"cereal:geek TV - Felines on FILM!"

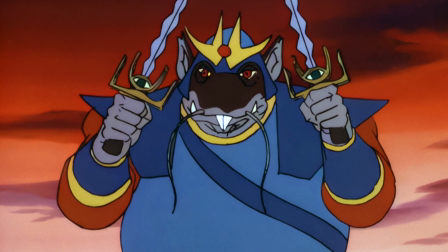16:51 Characters such as Hachiman, Rotaro,
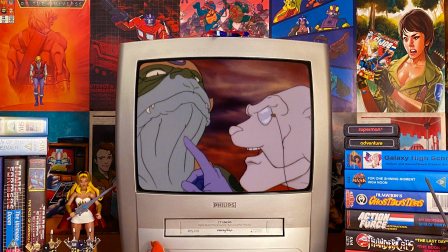16:54 Captain Shiner and others having debuted in episodes that the BBC at the time had yet to broadcast. How it matches up. When viewed on its own merits Thundercats Ho is a really enjoyable action-packed tale featuring an all-star cast of great guest characters. It's fresh, exciting and just good fun to watch.
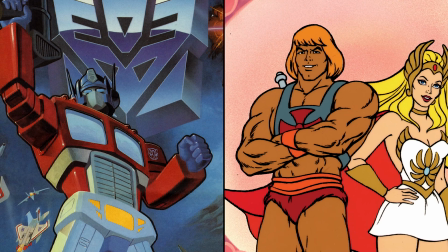17:17 The only way the movie starts to pale in comparison is when it's compared to the epic events portrayed in some of the other animated movies around the time.
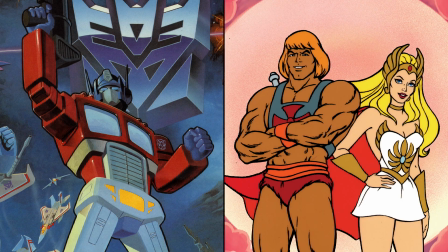17:26 To use the 1980's two most successful transfers from animated TV show to animated movie as an example, in He-Man and She-Ra The Secret of the Sword,
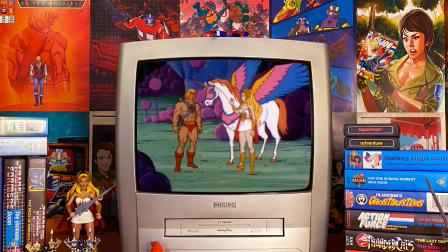17:35 the events of that movie show a pretty radical change in the life of the series main character He-Man and his alter ego of Prince
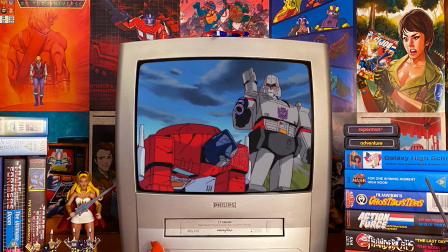17:42 Adam, who discovers that he has a long lost twin sister.
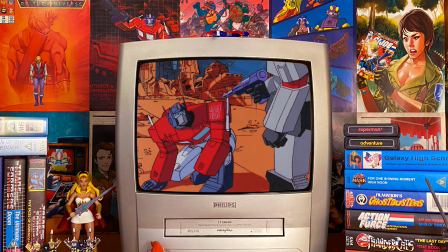17:46 And if you look at the events of Transformers the movie, that film takes things further still, with the deaths of many of the series' main characters,
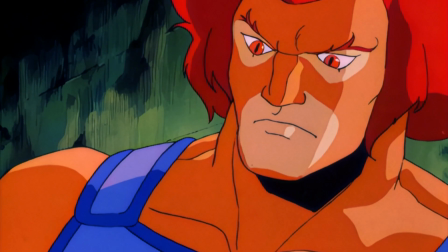17:53 most notably Optimus Prime and Megatron, clearing the way for the new lead characters to take over from the start of the Transformers third season.
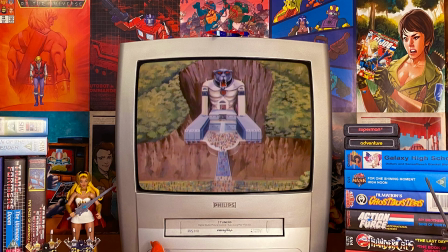18:02 So compared to the epic events of these two movies, Thundercats Ho feels something of a missed opportunity.
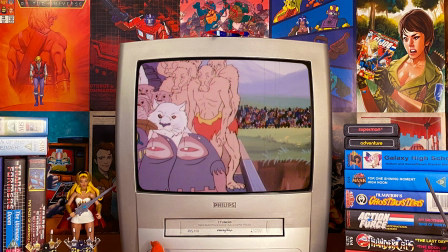18:07 The movie could have been used to tell some epic tale involving Lion-O coming-of-age,
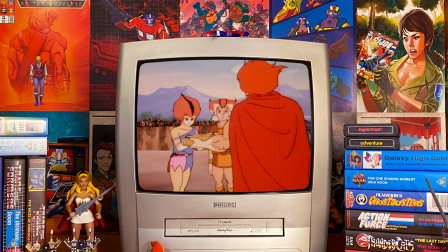18:12 a theme that ironically had been successfully utilised in the show's first season with another five-part story arc,
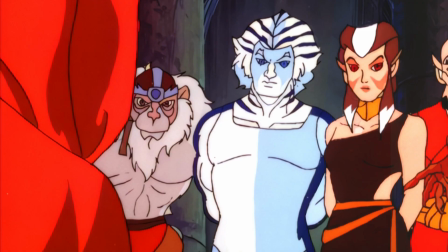18:18 or some other grand character-expanding storyline.
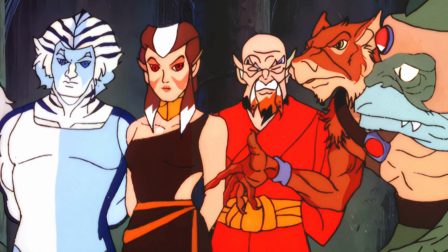18:23 It's amazing when you think about this movie, the amount of characters, guest characters, vehicles, locations, plots and subplots.
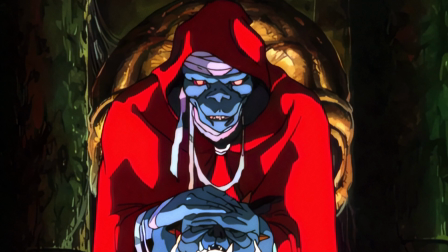18:31 It's a truly epic tale. While Thundercat's hoe the movie did achieve its brief of shaking the series up by introducing new elements into the show,
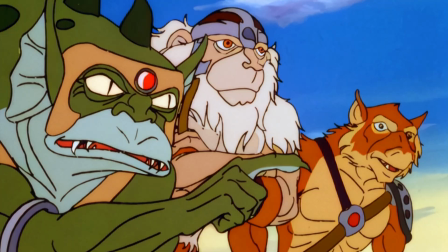18:40 when viewed in comparison to the aforementioned movies, it feels as though it wasn't bold enough.
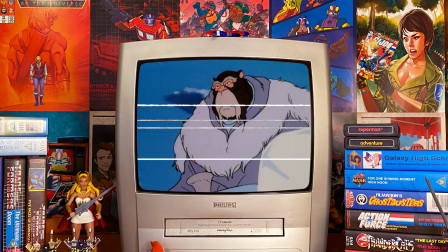18:45 But again, when viewed on its own merits, the movie does what it set out to achieve,
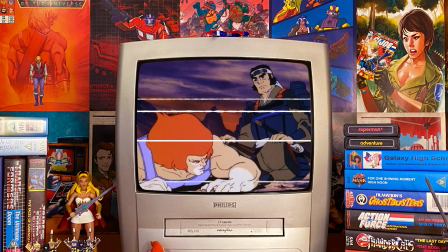18:50 which is to provide an entertaining fun ride throughout the Thundercats universe, introducing us to some new friends and foes along the way.
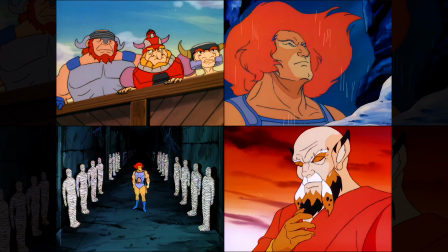18:59 Before I end this video essay, I just want to highlight a of my favourite scenes from the movie. Aside from the ridiculously colourful cast of characters old and new, I love the Berserkers.
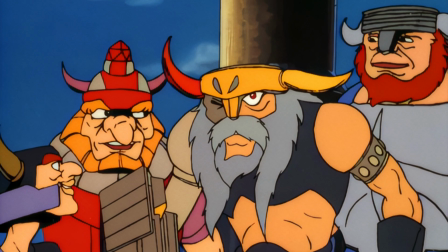19:10 Something about their brightly coloured redesigns really leaps from the screen, as well as their amusing personalities and repetitive pirate talk.
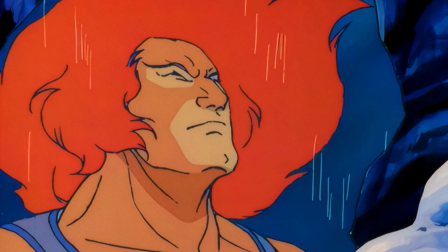19:18 Another scene for me that is always memorable occurs when Snowman rescues Lino from his icy burial on Hook Mountain. The artists do a rather incredible job of setting the mood of this scene with the sprawling chilly vista blessed with the sunset-laden skies.
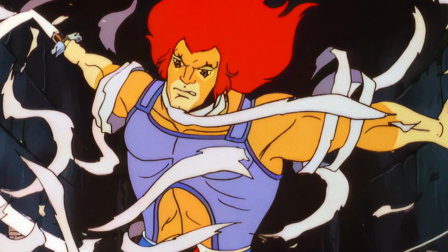19:32 I do think that quite possibly my favourite scene from the movie is Lion-O exploring Mum-Ra's pyramid,
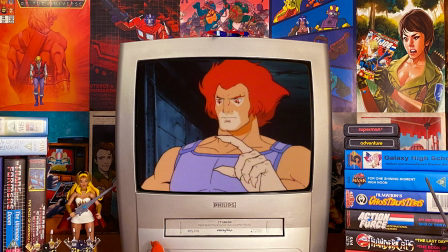19:38 only to be pursued by the deadly wrappings that seek to mummify him.
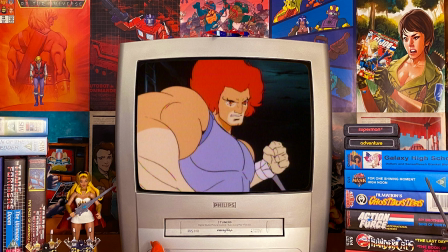19:42 The animation and direction throughout the sequence is astounding and really showcases
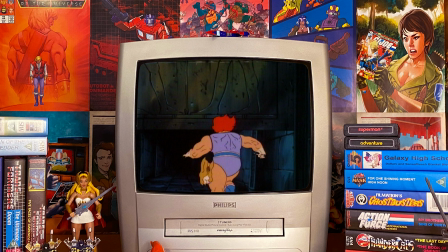19:48 what the show was capable of visually when the top-tier animators were working on an episode.
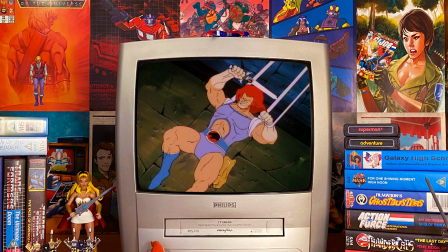19:53 The animation timing is especially worth admiring with the perfect use of ones and twos to create a dramatic sense of action,
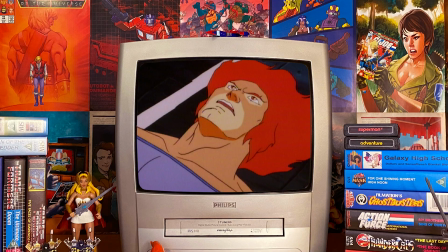20:00 a wonderful show of strength on the part of Lion-O and the threat itself as our hero is slowly mummified.
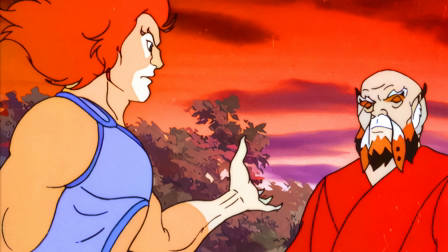20:07 Finally, one of my favourite little interactions occurs near the end of the movie when, even though blind and even though his name has not been revealed to him,
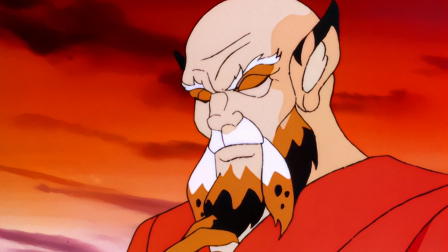20:15 Linkso is aware that he and his allies are in the presence of Lion-O, informing the leader of the Thundercats that he hears his father's voice in his.
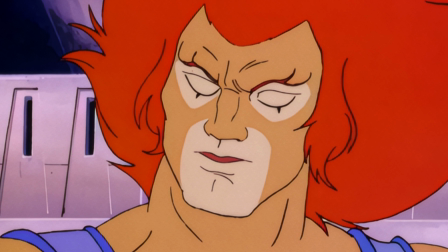20:22 Lion-O's reaction is wonderful as he realises that he could learn much about his father from the sage-like Thundarian.
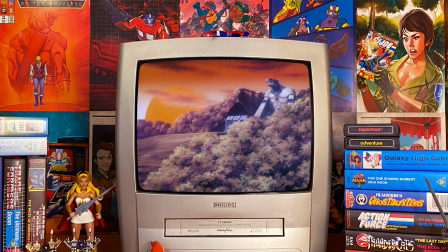20:30 With its exciting visuals and incredible action, Thundercats Ho the movie is a production that, despite its flaws,
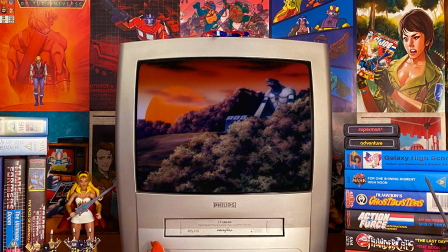20:38 remains a much-loved adventure from TV's favorite animated feline heroes.